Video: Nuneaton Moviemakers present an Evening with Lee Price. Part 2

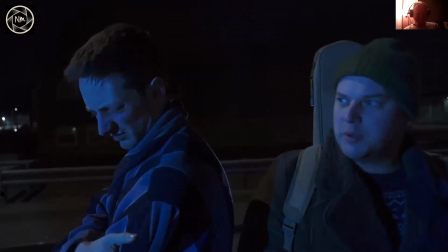2515s No, mate, like I said, forget he was the point. Oh, hang on a minute, we're only messing about.
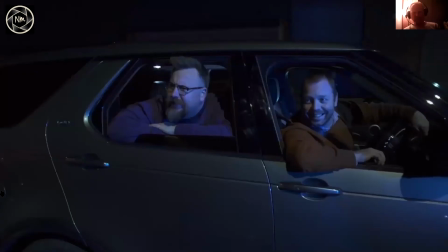2520s What's happened then? You stagged through finish early, did it? Look, it looks really cold out there.
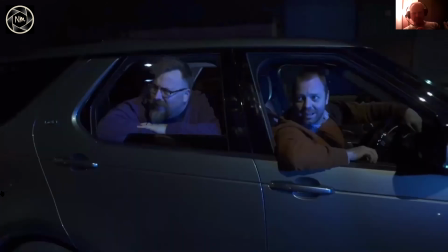2527s It is really cold out here, obviously. Well, it's lovely and toasty in here.
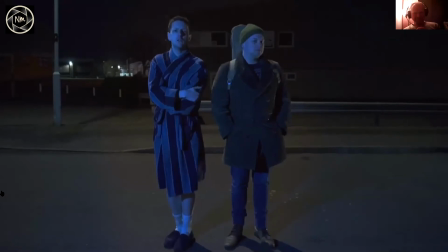2532s Full-eated leather seats, the works! Come on, lads. Want a lift to the surfaces?
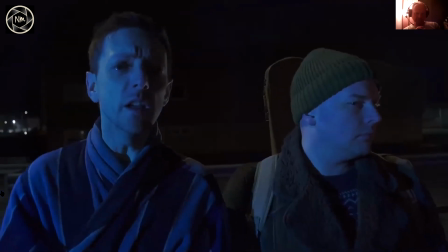2538s Good on you. Yes, please. Thank you so much.
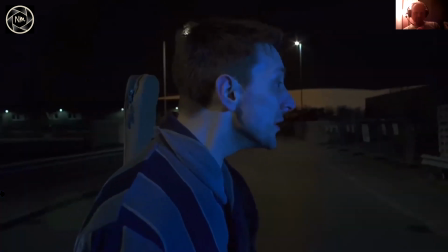2542s You've restored my faith in human kindness.
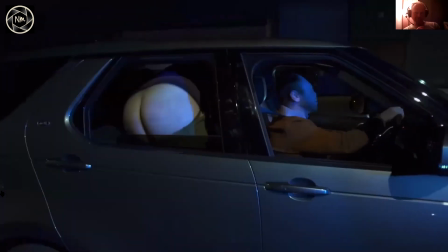2547s Chossers! Wanker!
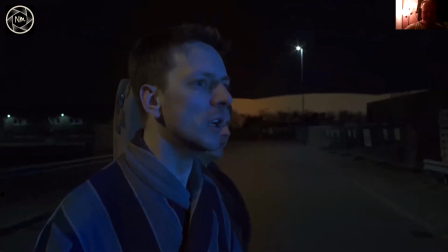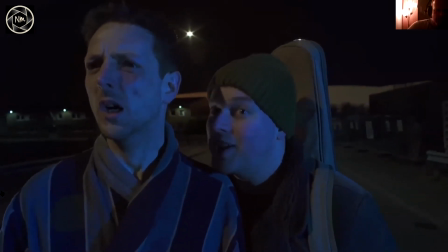2557s without something about your faith in human kindness degenerate poiks
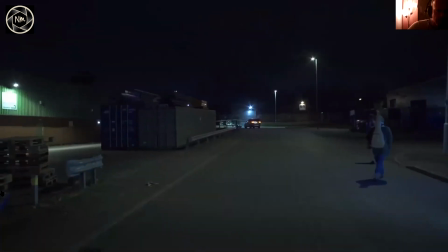2566s drunk
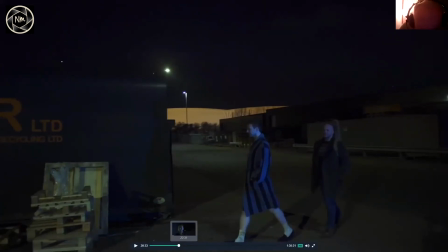2569s
hey can I show you one more before I go who
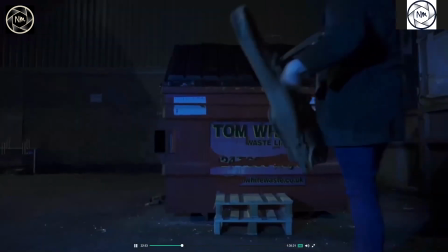2576s
are we to stop here is he fat it's
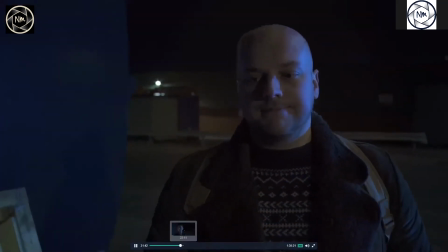2581s
just horrific horrific so today no actually a check
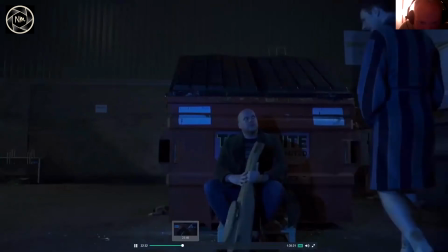2586s
in public just bear with me hey so
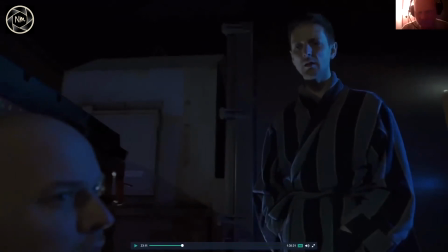2592s
i said um this is probably my most uncinematic i just let the camera hang back and have two shots um in this scene um sam's kind of confesses that he gets stage fright so
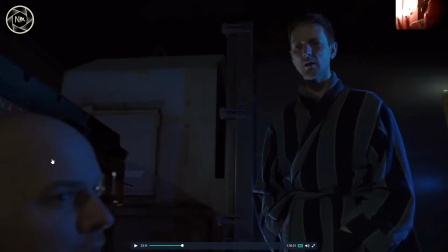2605s
what i did is i put the camera really high above him looking down and then i had a converse shot looking up at um richard and it's one of the few occasions where i just use the camera angles just to help tell the story and usually i have a friend in australia that watched watched a rough cut and said it's almost like a stage play
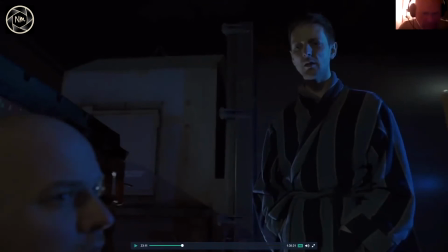2621s
but if the next minute is just an example of just using your camera height to kind of make the camera look up make the character look a bit more pathetic
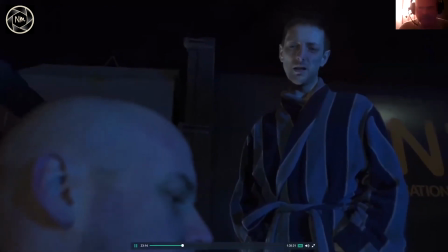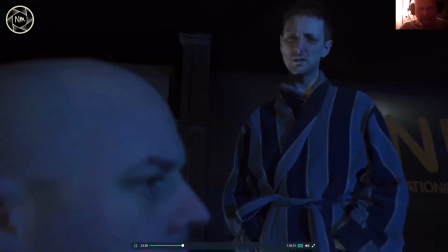2638s hey what is it i'll
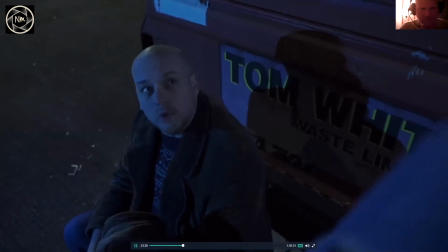2645s get stage fright all right look
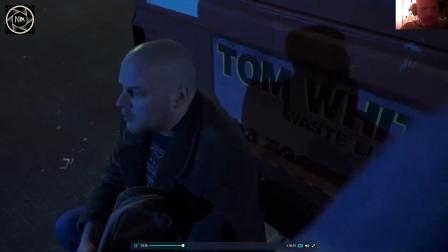2651s i love the writing part i've been a singer songwriter but the performing live in front of people it's just never really suited me
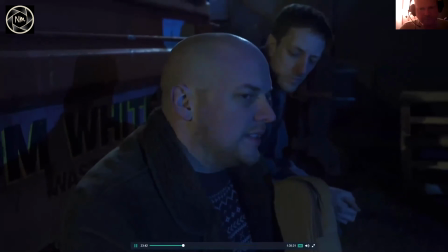2661s that nine times out of ten it makes me sick
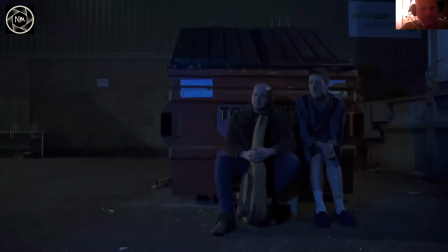2667s well the only way i can think of are getting us some travel
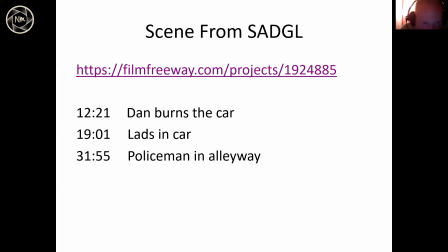2670s okay and i've got one more clip i've selected where is it oh the police right 31 55 okay
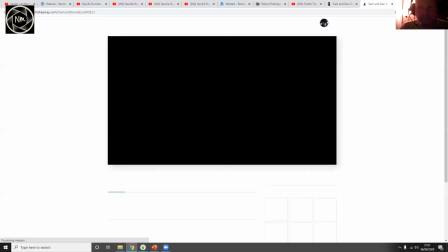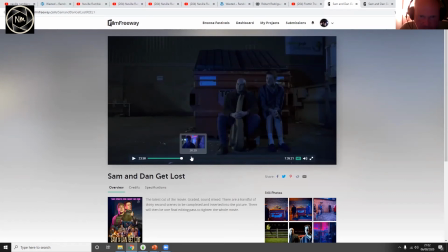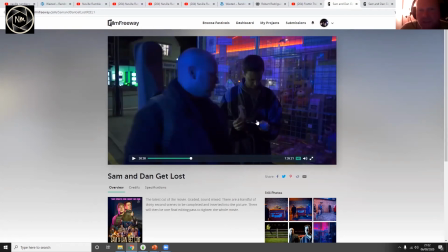2692s
Oh, this is the shot with the neon lighting where I actually got the light levels fine. I actually used the Screefix lights as a key light and so the neon wasn't a problem, but you can just see the neon in the background that works quite well.
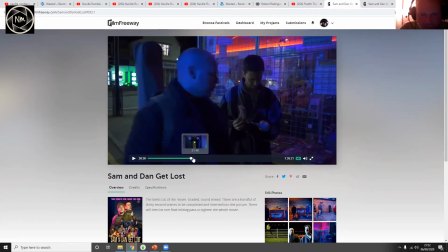2707s
I don't know if any of you have seen Ice Age, but there's a character in there called Scrapped. It's like this little character that just kind of pops up.
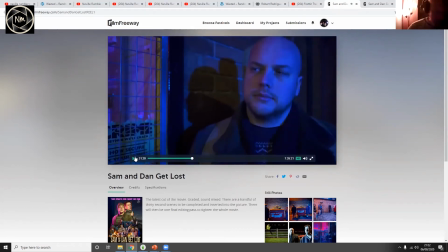2714s
Really smiling. And acts as a punctuation within the story. And we just have this notion of this policeman that they just encounter, but he's like a really naughty policeman so he smokes and has snacks and tries to do his Rubik's Cube
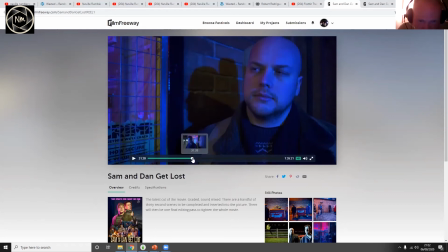2729s
so this is just the first scene where they come across him and this was played by Mark Granger he's predominantly he's in a band but he's also a funny guy so again it was just using your resources writing a role for someone that you know here it is fished all the pieces out of the bin taped them back together again
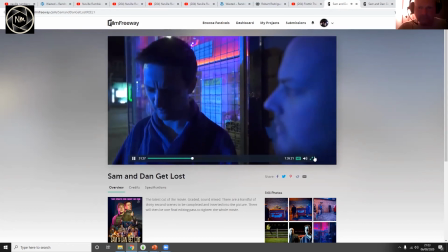2750s man I regret that.
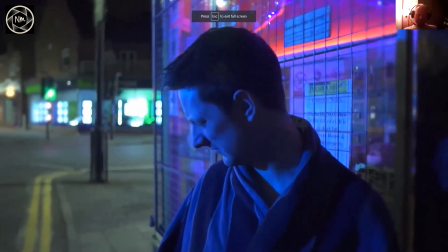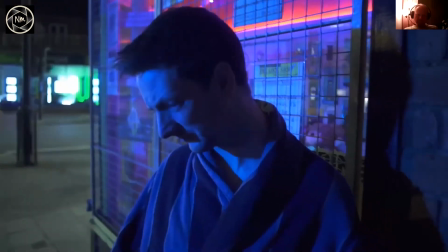2759s You know, perhaps fixing the photograph shouldn't be the top of your list.